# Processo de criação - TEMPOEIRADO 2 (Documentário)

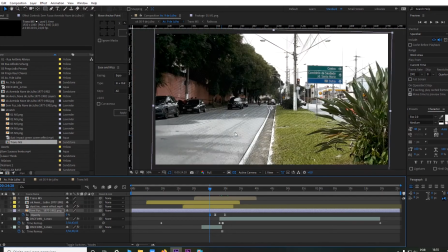4:08 Então eu já usei Uma foto e fundi com a outra Mas pra essa fusão, no primeiro filme,
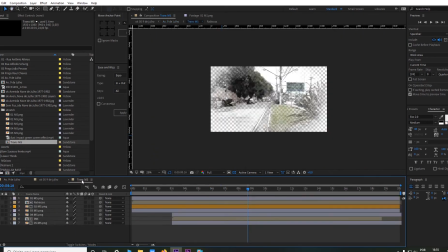4:15 eu tracei, né, fiz todas as linhas direitinho do, por exemplo, aqui no Bom Sucesso, aqui.
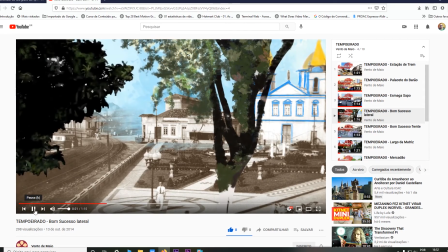4:21 Então vai surgindo, eu pintei aqui, por exemplo, a igreja, fiz o desenho dessa árvore, fiz essas linhas aqui e tal.
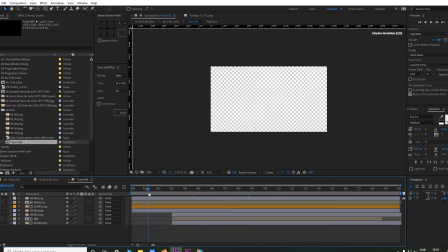4:30 Nesse projeto, foi um projeto com menos recursos, com menos tempo, né, esse é o Temporado 2. então eu padronizei e aqui podem ver que tem uns tracinhos, esses tracinhos esses aqui foram feitos no photoshop,
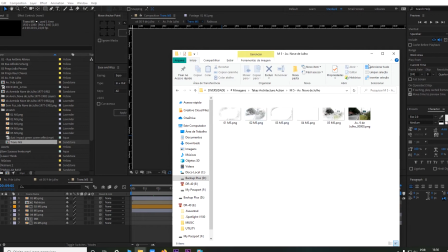4:45 então eu peguei a imagem e fiz no photoshop e exportei e aí
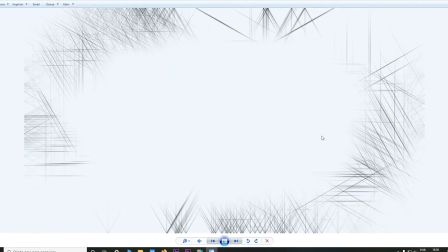4:51 ficaram essas imagens aqui que depois eu fiz a animação e fui sobrepondo até
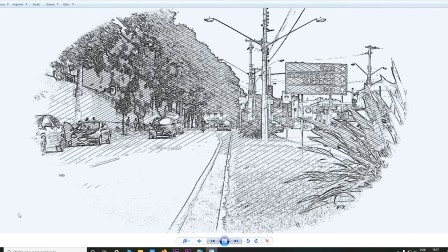5:00 chegar na imagem que é atualmente
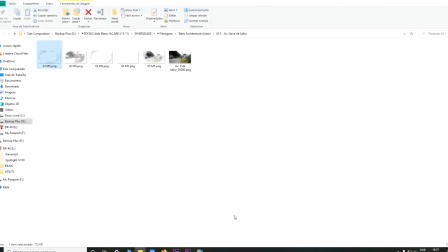5:05 então por exemplo que tem esse arquivo que é o trânsito que é onde eu fiz essa animação
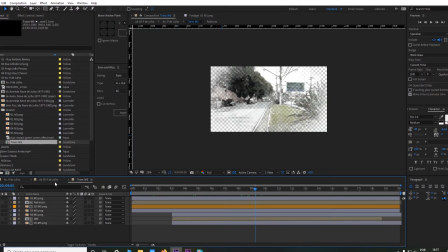5:10 e aqui por exemplo se vocês quiserem fazer pode fazer qualquer tipo de desenhar por
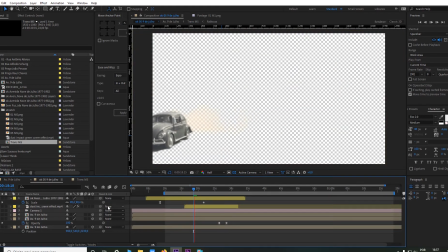5:15 cima ou encontrar outro recurso não fazer nada só fazer uma fusão que vai
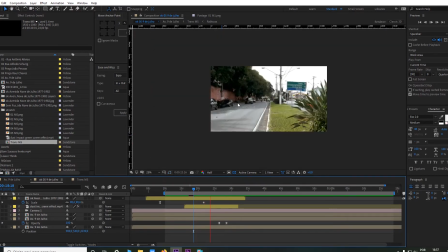5:19 ficar bem legal também então primeiramente escolho o
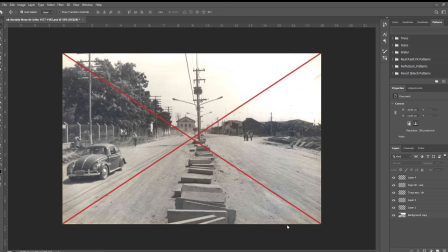5:24 local baseado na foto na escolha primeira foto de um local então eu vou examinar aquele local faz esse x pra encontrar na foto para encontrar o ponto central da foto para poder filmar baseado naquele ponto central, de preferência pega um enquadramento um pouco maior do que o que está na foto,
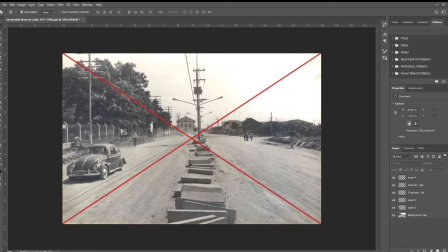5:42 mais amplo do que está na foto para poder depois ter ajustes na edição e se puder filmar com tripé é melhor ou com uma câmera que tem um estabilizador,
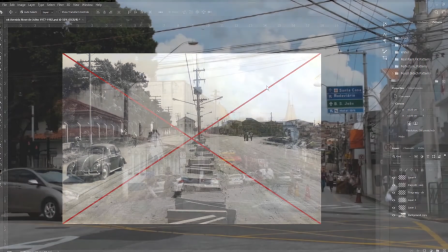5:53 no caso eu filmei até com 60 frames por segundo para dar essa câmera lenta assim mais suave na filmagem.
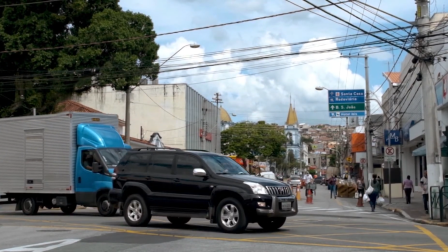6:01 O segredo é o que?
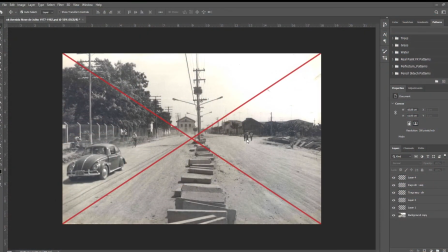6:03 É fazer a transição e para a transição ficar boa O negócio é a gente achar esse ponto central da foto e depois na edição encaixar um...
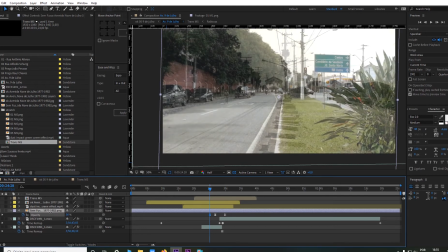6:13 Em algum ponto, por exemplo, eu usei aqui a Igreja do Alvareí, na outra eu usei a Igreja do Bom Sucesso e assim vai variando.
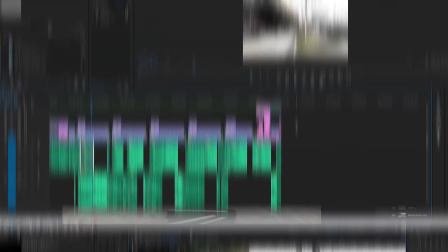6:21 Então eu pego esse arquivo e passo para a edição no Premiere.
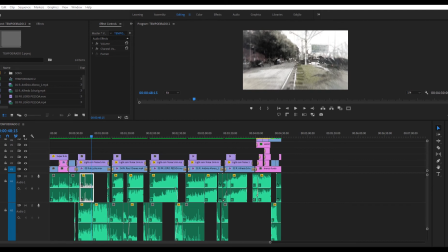6:28 Então eu uso o Premiere principalmente para... Nesse caso, né, nesse vídeo, como já tinha todos os videozinhos prontos, por que eu já não finalizei no After Effects? Porque o After, como é um programa pesado, vai ficar um pouco difícil pra eu fazer a edição do áudio, né?
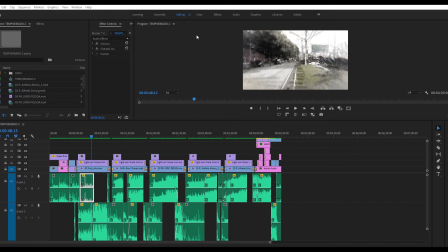6:42 Claro, quando eu tenho que editar áudio, eu uso um programa de edição de áudio, mas no caso aqui, com as imagens, fica mais prático eu fazer aqui. E por que isso, né? Porque eu escolhi algumas músicas, os vídeos não foram feitos com base nas músicas, então a duração do vídeo e das músicas eram diferentes.
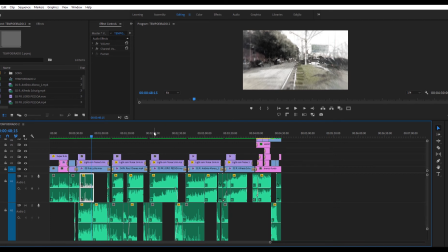6:57 Então eu tive que fazer uma edição no áudio pra poder casar direitinho com o vídeo, né? Vocês podem ver que tem alguns cortes aqui, aqui, aqui. Além disso, inclui alguns efeitos sonoros, tipo o estalinho de vinil, alguns watches, alguns barulhinhos e tal.
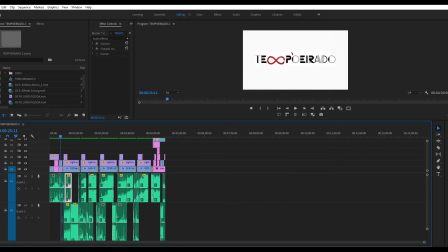7:12 E os logos da León de Blanc, da fundação, do próprio Tempo Eirado e o crédito final. Então daqui saiu o projeto final. Agora as músicas, como é que funciona com as músicas?
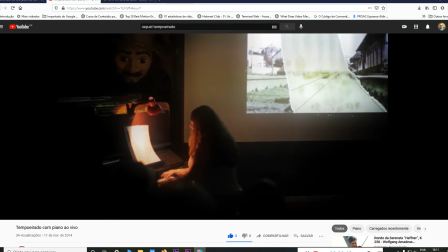7:25 As músicas funcionam assim. No primeiro tempo erado, como foi um projeto maior, a gente teve 10 mini documentários,
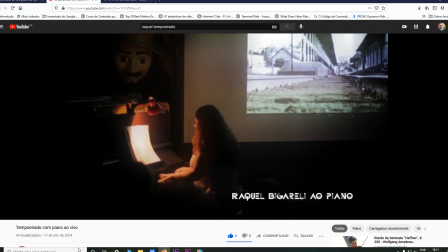7:32 a gente teve recurso maior, então eu pude contratar uma musicista, uma pianista, Raquel Bigarelli de Jacareí, que fez as músicas originais.
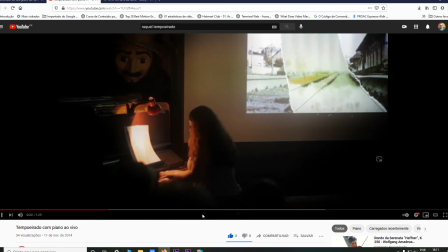7:40 Então no primeiro tempo erado a gente tem um projeto com uma trilha sonora original.